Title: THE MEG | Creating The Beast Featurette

Twenty, twenty-five meters. It's a Megalodon.
The fascination with sharks is our fascination with the ocean.
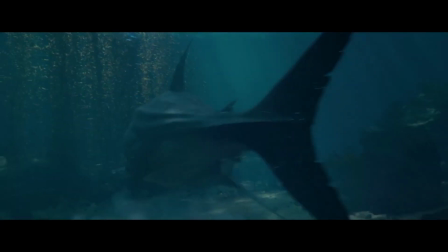(0:19)
They are the true monsters of the sea, and the reason it's scary.
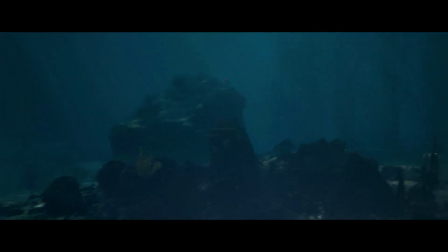(0:25)
Why is a shark more scary than a lion? You can see a lion. That shark comes out of nowhere.
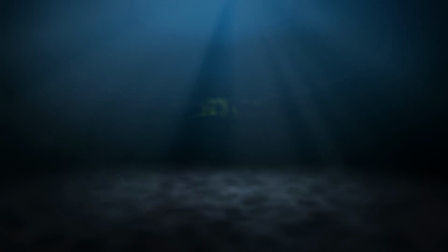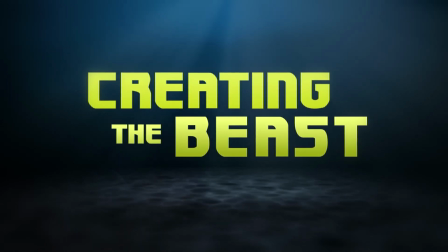I was looking at some designs of sets and scenes and moments from the art director and the production designer.
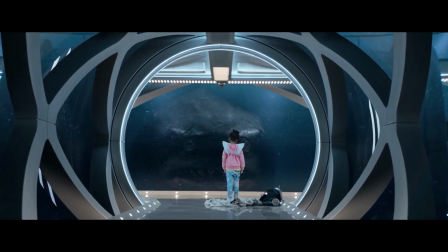(0:51)
And there is this picture of the back of a little girl standing at a window with this giant mouth right there.
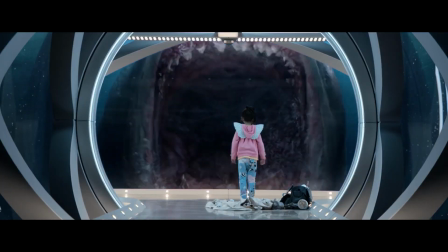(0:57)
And we all look at it and say, that's the movie. But that's not my idea. That's an artist's idea.
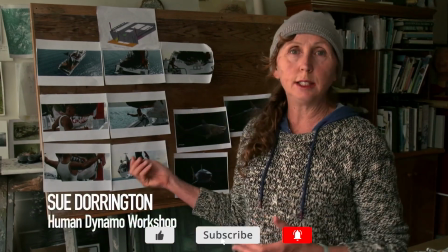(1:03)
Well, you always start with the storyboard and the art that you've been given by the art department.
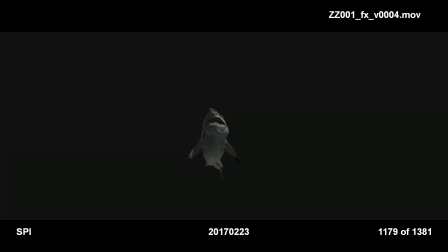(1:10)
Their direction was pawbeagle, shark, Good to look at, great white, good to look at. So of course, we look a lot. You start with Wikipedia, you start with Steve Alton's novel, you start with Shark Week, you go to everything you know about sharks and what experts tell you about sharks.
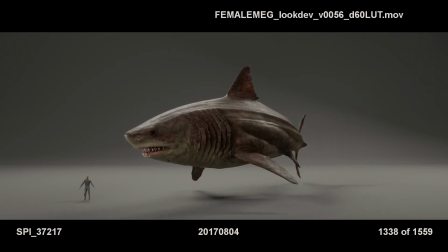(1:33)
Science knows very little about megalodons. There's huge debates about what they were, what their genetic line is.
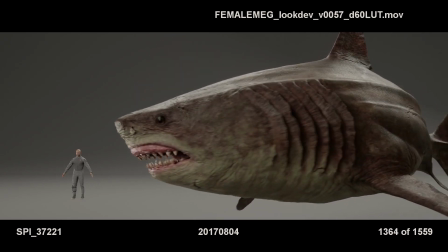(1:41)
The single most important thing for me was that it wasn't just a scaled-up Great White shark.
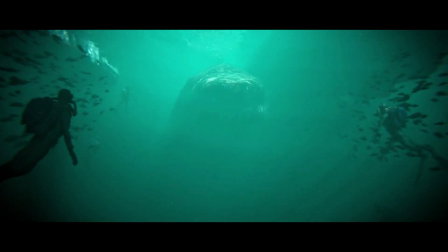(1:49)
We've tried to make it look fearsome, prehistoric, and terrifying, as well as it looking awesome and sometimes graceful and very at home in the water.
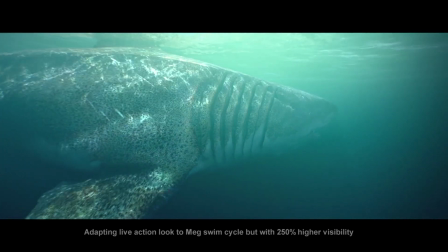(2:01)
But most of all, I think what we're trying to do is get away from the shark that everyone's seen, which is the Great White. It's not that. It's something different. the fact that science knows so little about megalodons,
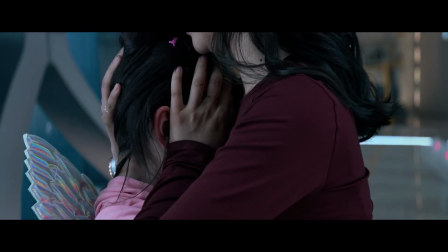(2:15)
Meg, gave us opportunity to fill in the blanks the way we wanted to. And we had two issues.
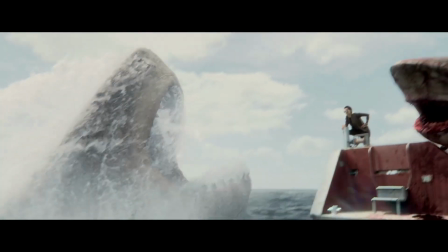(2:21)
One, what did this shark look like? But two, what would this giant shark look like if it lived at 30,000 feet below the surface of the water?
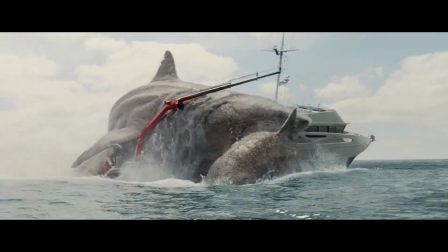(2:31)
So everything from coloration to fin size,
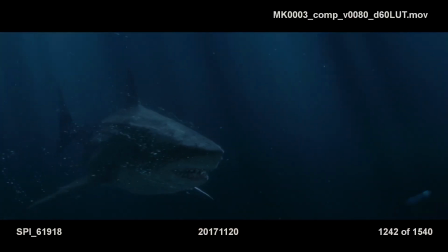(2:36)
to mouth shape to snout shape to gills are all up for grabs we went for a sort of a gnarly
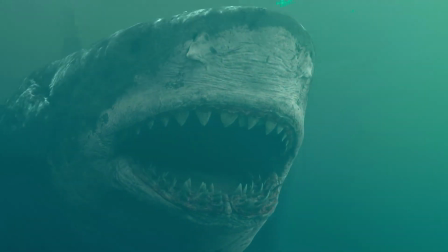(2:47)
knobbly look of the skin we didn't go for just regular shark skin we wanted we wanted something a bit more stated you know a bit more
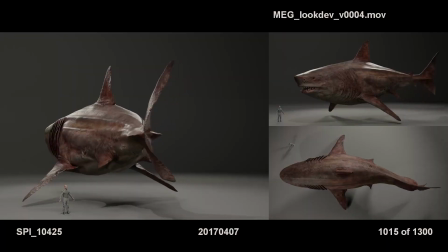(2:54)
monster creature like than that we also went for a sort of a brown mottled coloration not like
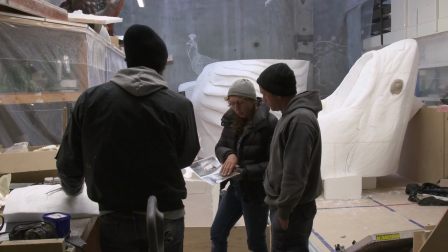(3:00)
a great white animal i think that these girls in a dig chat really do flatten out. One of the things we did, we gave it more gills than a normal shark would have.
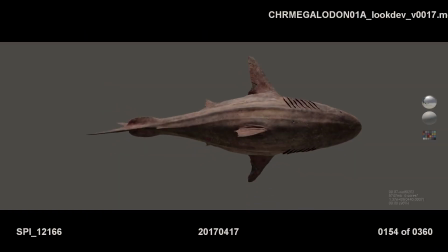(3:10)
Because of the oxygen-poor environment at the bottom of the ocean, this might be a shark that evolved more gills.
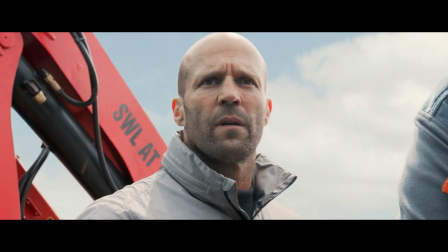(3:18) One fish did all this. Ask it yourself.
The Meg's fin was about 10 feet tall in the end, after all the size iterations that we went through.
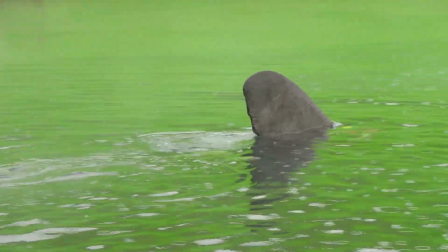(3:28)
The fin itself went through a number of different designs because the sort of back end of the fin, the dorsal fin,
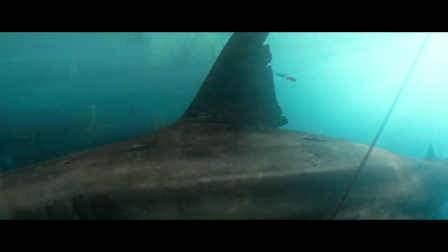(3:34)
if you look at real sharks like great whites, you can see that they have lots of tears and nicks on the back of the fin and that's what makes them unique.
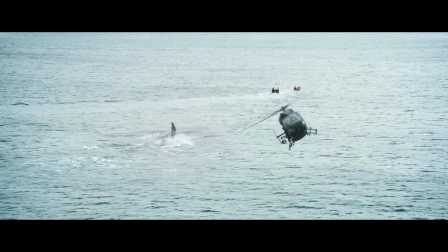(3:41)
It's a bit like markings on an animal. Also, we didn't want to just have many, many shots of just the fin going through the water.
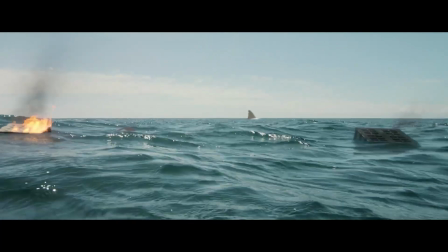(3:48)
You know, that classic shot, fin going through water.
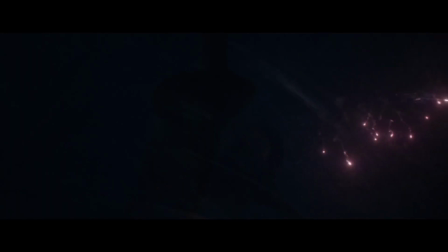(3:51)
So what we did, what Scanline did so brilliantly with that was they built in the actual geometry of the shark body pushing the water along.
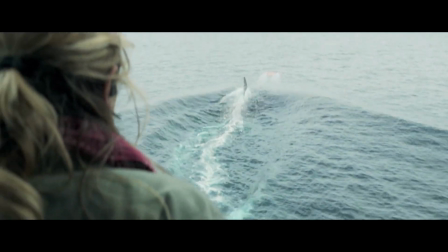(3:59)
So we got these big stated sort of humps of white water sometimes proceeding and sometimes going after the fin as well as well as the tail
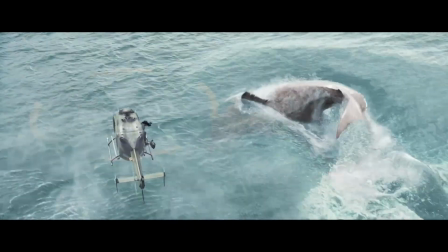(4:07)
that's swishing backwards and forwards behind that dorsal thing to give it a really different level of dynamism are
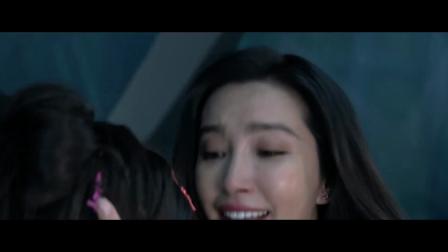(4:16) you okay there's a monster